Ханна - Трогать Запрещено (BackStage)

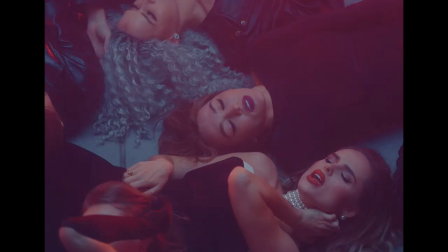(4:19)
Меня зовут Маша Жемчужина, я режиссер-постановщик. Сегодняшний весь концепт построен и вокруг фразы «трогать запрещено».
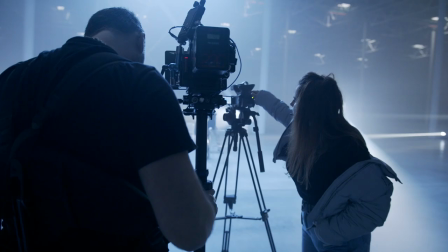(4:27)
И по факту это рассказ от лица камеры, которая снимает красивых очень женщин, и которая не может с ним взаимодействовать. И, наверное, это визуализация одной из фраз из песни, которая звучит как «только смотри». И, наверное, весь концепт построен именно на то, чтобы зритель очень хотел смотреть и еще сильнее хотел прикоснуться. Локация выбрана, наверное, не могу сказать, что это прям какая-то специальная у меня подобранная, знаете, в рамках концепта.
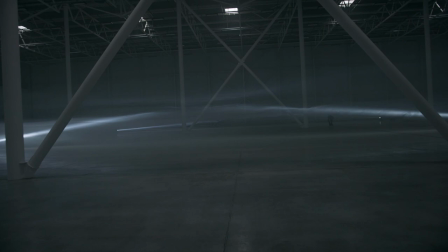(5:04)
Просто я очень сильно люблю Urban, я очень сильно люблю Cyberpunk.
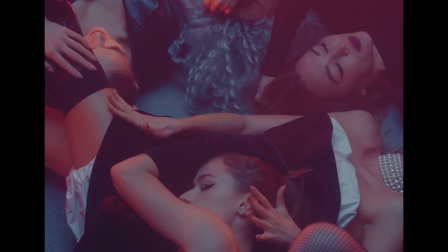(5:07)
И я очень люблю соединять мягкое и жесткое, разные фактуры, разные сочетания света. И именно из-за этого я люблю соединять какую-то женственность вместе с такой жесткостью, опять же, киберпанком и прочим.
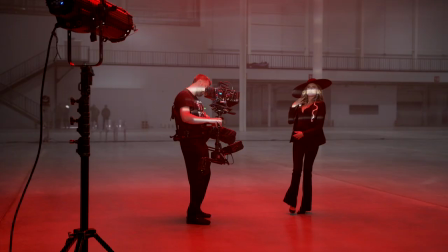(5:21)
И, на мой взгляд, это всегда очень круто отрабатывает. Все это же видно, на самом деле, очень сильно, как работает Коля на статикаве,
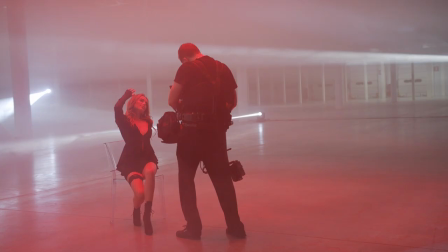(5:28)
когда мы вместе с очень мягким и женственным танцем наблюдаем достаточно
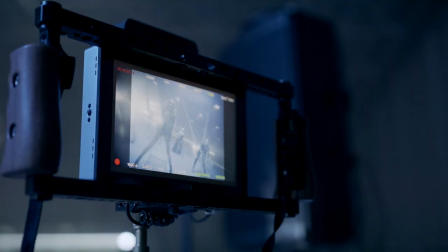(5:34)
агрессивную и широкоугольную картинку с достаточно агрессивной подачей, агрессивным углом, именно для того, чтобы добавить этого контраста между не только,
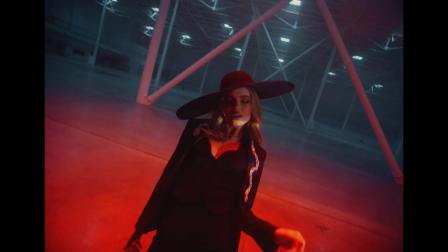(5:47)
грубо говоря, фактурами, но и между, наверное, даже внутри самой картинки.
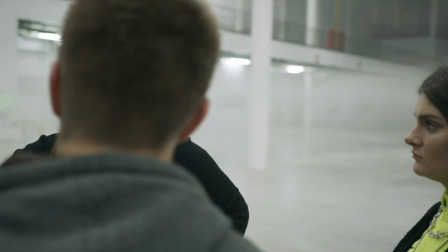(5:55)
Сегодня работает команда BSG Film, CEO и фаундером которой я являюсь,
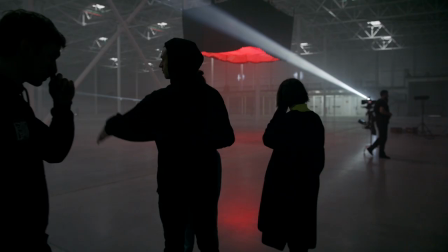(6:00)
я очень горда этим проектом, потому что этот проект возник очень неожиданно,
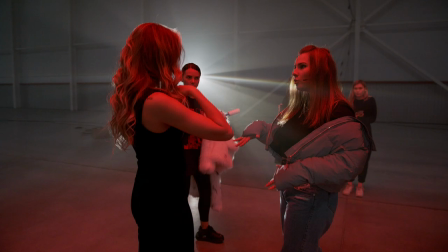(6:05)
в буквальном смысле мне позвонил Пашу и разбудил меня ночью и сказал, да, я хочу, чтобы вы сняли для нас, для Ханны новую работу, и это было буквально неделю назад,
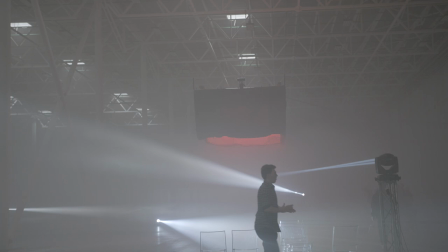(6:17)
и за неделю мы сделали полный препродакшн, все, что мы видим сегодня, Сделано, наверное, за буквально 5-6 дней. И я действительно горда тем, что моя команда работает на этом проекте.
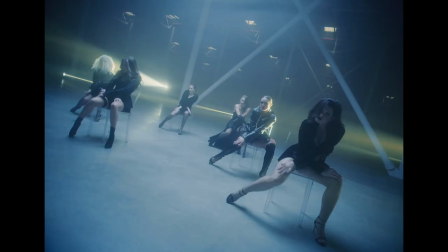Меня зовут Сергей, я исполнительный продюсер BSG-фильм. Концепт родился совместно вместе с исполнительницей нашей режиссером Машей Жемчужиной. Они накидывали образы какие-то по стилю, а Маша придавала общую оболочку. У нас есть сейчас некие тенденции больших пространств. В целом динамический свет, который прямо в кадре, его видно.
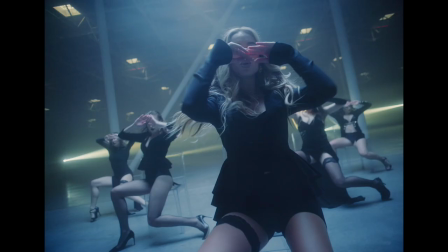(6:55)
Астеры тоже все светят в кадре. В принципе, световые приборы сейчас никто не прячет. И для показа широты кадра используем поэтому ангары. Ну и вообще большие какие-то индастриевые пространства. Вообще, это складское помещение, новые складские помещения, Внуково 2. Их тут много. И те, кто не заняты, и можно использовать. Соответственно, тут можно загонять и машины.
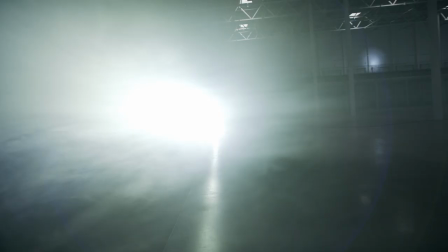(7:15)
Большое помещение. Да, у нас здесь головы световые приборы.
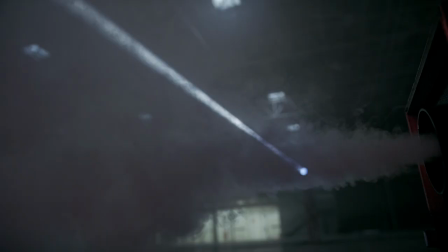(7:19)
Сверху мы сделали ферму, световую панель. который будет подсвечивать на дымиле и получилась такая как бы завеса у нас во все.
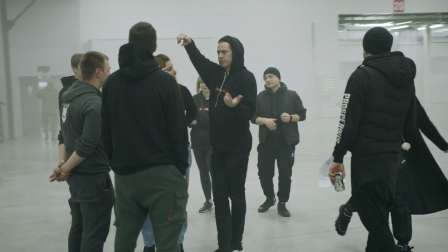(7:28)
В целом на площадке порядка 30-35 человек.
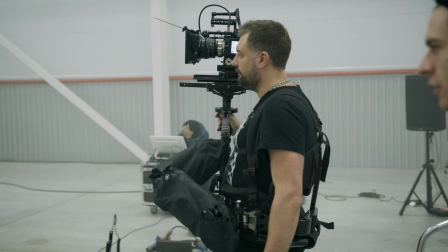(7:31)
У нас оператор стедикама, такой кино-стедикам, потому что многие такие стедикам, там, шеронинг берут или еще что-нибудь, да.
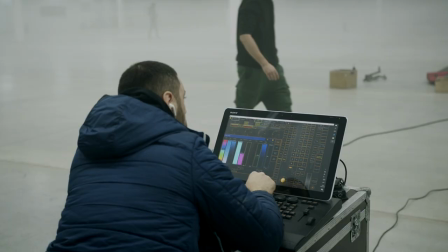(7:38)
Соответственно, фокус-пуллер, механик, ребята-световики, команда человек 7 и плюс 15 человек команды у исполнительницы, и пиар-менеджер, и стилист, и парикмахер все свои.
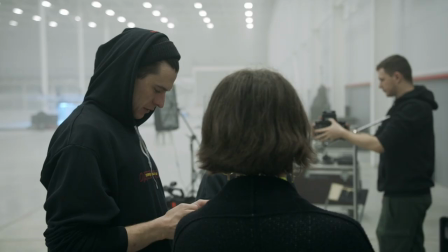(7:54)
Я Тая, я линейный продюсер. Меня позвал на этот проект Сережа, Сергей, исполнительный продюсер. Они с Машей Жемчужиной, с режиссером из Петербурга. Я в Москве живу постоянно и снимаю здесь.
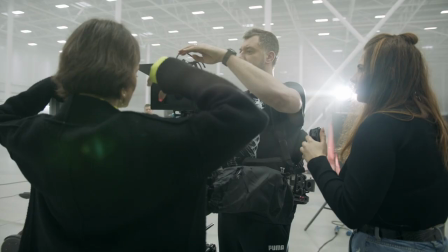(8:05)
И задача была за несколько дней до съемки, то есть буквально за 4-5 дней, собрать всю команду, найти локацию и все это организовать. За 3 дня мы нашли эту локацию очень классную. Мы постоянно были на связи. Я была их глазами и ушами здесь в Москве И, собственно, так и вышло